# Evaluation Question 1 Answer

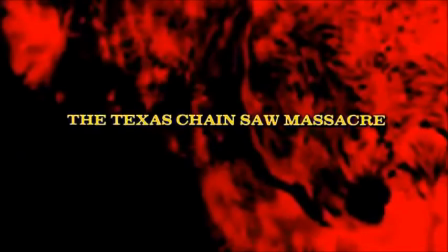247s
This linked to the movie Texas Chainsaw Massacre as well, because in the background of this movie's title, blood is also dripping down.
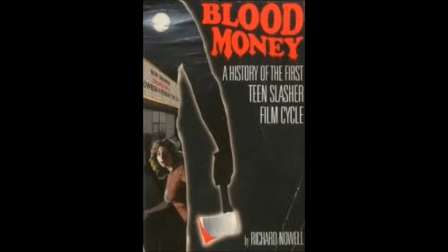256s
Richard Nowell's book, Blood Money, outlines the narrative of specifically slasher movies. We followed the first section of conventions closely, as this would tell the audience that it is a slasher film they are watching. The first section is setup, which breaks down into trigger and threat.
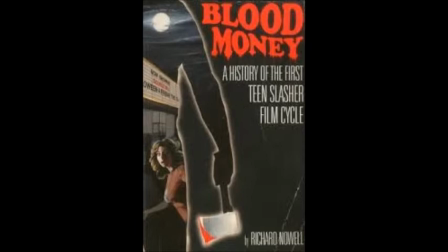271s
Threat is shown very clearly in the beginning of the movie, both in the film within a film and the second section of our film opening.
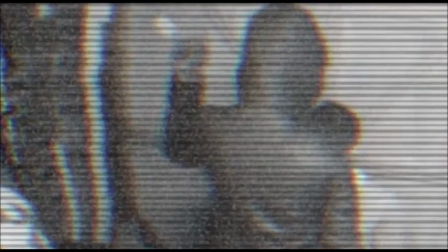278s
Both sections include the murder of a teenager or two, and this is exactly how Nowell considers the movie should open like. Nowell is heavily influenced by Todorow's theory of narrative, which we have previously studied. Another theory that we supported was Barther's narrative enigma theory.
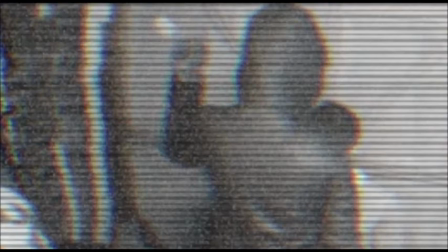295s
This is the theory that a text portrays a mystery to draw the audience in, often only revealed at the end of the text. This is what we used, as the audience does not know who the killer is or how he is linked to the Scream Queen.
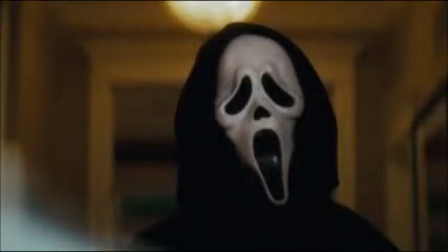308s
Also, we know little about the Scream Queen and the boyfriend, although some facts are revealed in the opening. The theory argues that the audience will stay to watch the rest of the movie to see their questions answered and mysteries revealed. We use this idea to draw in our audience.
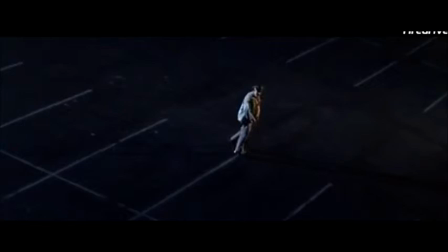324s
We followed conventions about shot type as well, such as using specific shots for example looking down on a character to make them seem weak and vulnerable, as seen in The Lost Boys, and close crop shots to make the audience empathise with a person,
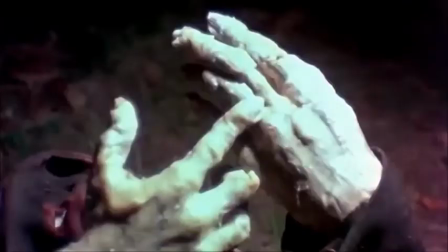338s
or alternatively feel uncomfortable depending on the situation. We saw this in Texas Chainsaw Massacre. Overall, I would say that we very much stuck to conventions for movie openings, especially genre conventions such as a very well-defined narrative and shot type conventions specifically seen in the slasher genre. We also used many conventions from general openings, such as audio bridges and narrative enigma. Some of our main ideas were linked back specifically to certain movies, such as the phone call and film within a film. This wasn't a convention for all movies of the slasher genre, so this is an example of how we developed or even challenged forms and conventions of other movies. However, on the whole, we did stick to the conventions of slasher movies, because this is what most slasher movies do, basing many of their ideas on prominent slasher movies such as Halloween and Friday the 13th.